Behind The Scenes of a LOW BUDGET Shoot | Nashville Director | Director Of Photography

I am horrible at underestimating how much time things take. So this whole first part was no scrim, no anything. It was just using the natural sun, because also us being in the woods, it looked good because there were different like peaks of light coming through, very
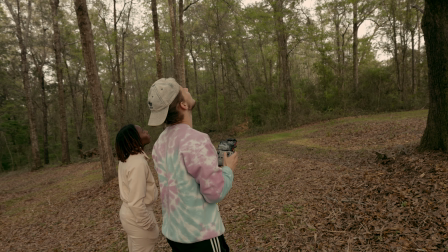textured light, which looked really cool. And it was really cloudy, so it helped with not having to use a scrim for everything. The shot was another simple one, just tripod kind of panning, following her, introducing the well. I don't know how good that well looks, but I just went and bought. It probably looks like exactly what I did. I just went and bought a bunch of cinder blocks from Home Depot. It was supposed to be bigger than that, but as I was putting them in my car, I started like rubbing my tire, and
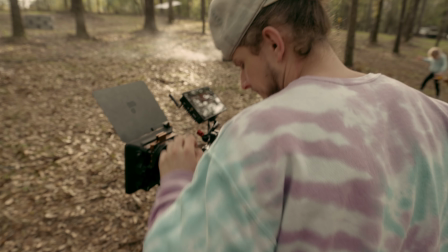So I had to take some out. So most of this shoot was mainly just tracking the sun.
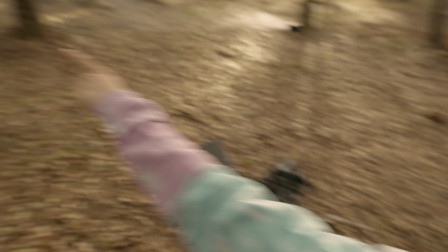It was a lot of pre-production, figuring out where the sun was going to be so that we could use natural light. We didn't have to try to have a bunch of lights out there. Now the lights we did use was for this well shot right here.
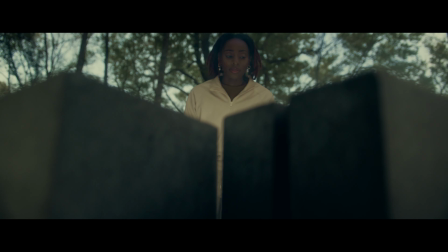I had my F22C at a very cold temperature shining out of the well just to give a creative, as she walks into that light, it is revealing that she has found something of interest.
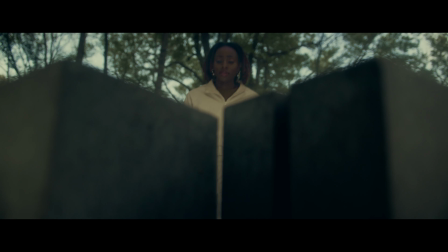She has found something that is hopeful, bright. So I pan up as she walks in, she looks up to God, kind of like, thank you.
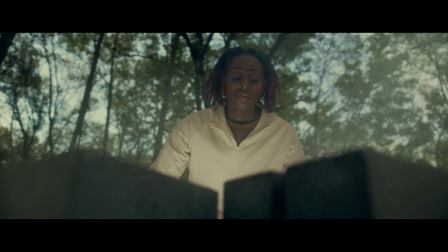So this is our resolution.
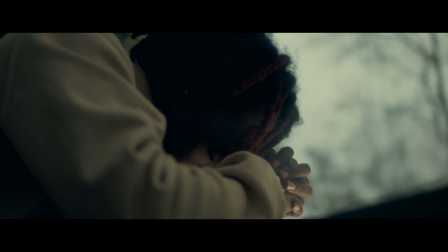And then we just get multiple shots of her kind of praying at the well, giving thanks for what she found.
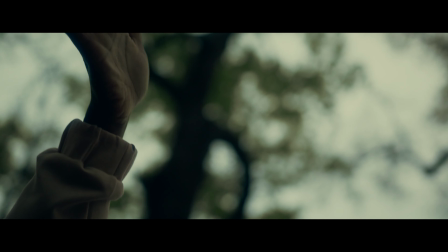And again, all of these shots was just natural with the light in the well to give hope, showing that the well is the answer.
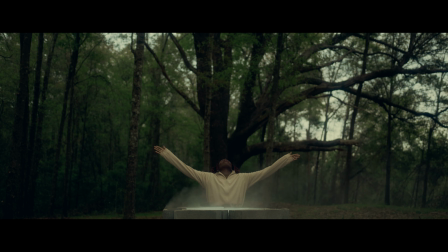So this is one of those shoots that it was very minimal, but I've got to say, I think it's probably one of my favorites from this past year. So the message behind this is you don't gear is super fun. Gear is great. Believe me, I'm a gearaholic. Miranda was actually making fun of me because I was thinking about making a video about
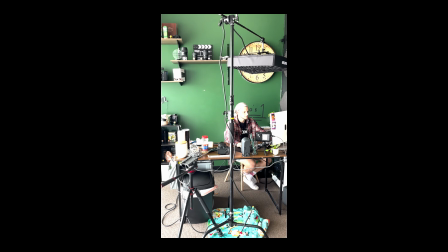how gear isn't super important, but I set up all this stuff. So, but in reality, this was not a lot. This video was one of the most minimal videos I've done, and it's one of my favorites. So if not having the right gear is holding you back from creating, that shouldn't be what's holding you back.
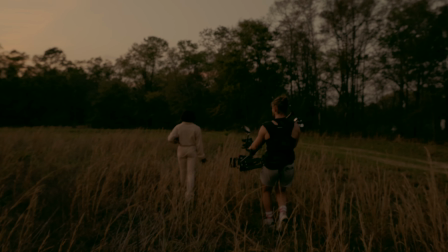Because if you can have a proper story, which I'm not saying this was 100% fully executed perfectly, make sure to go ahead and start, because when you can start and when you can push yourself to be creating, you're only going to get better through experience. Thanks for watching. It only takes one to don't focus so much on buying all of the gear in the world. It only takes one to go ahead and start filming or go on that project that you've been waiting to do. It only takes one to make a change, and it only takes one to change the world, and that could be you. Speaking of gear. See you next time.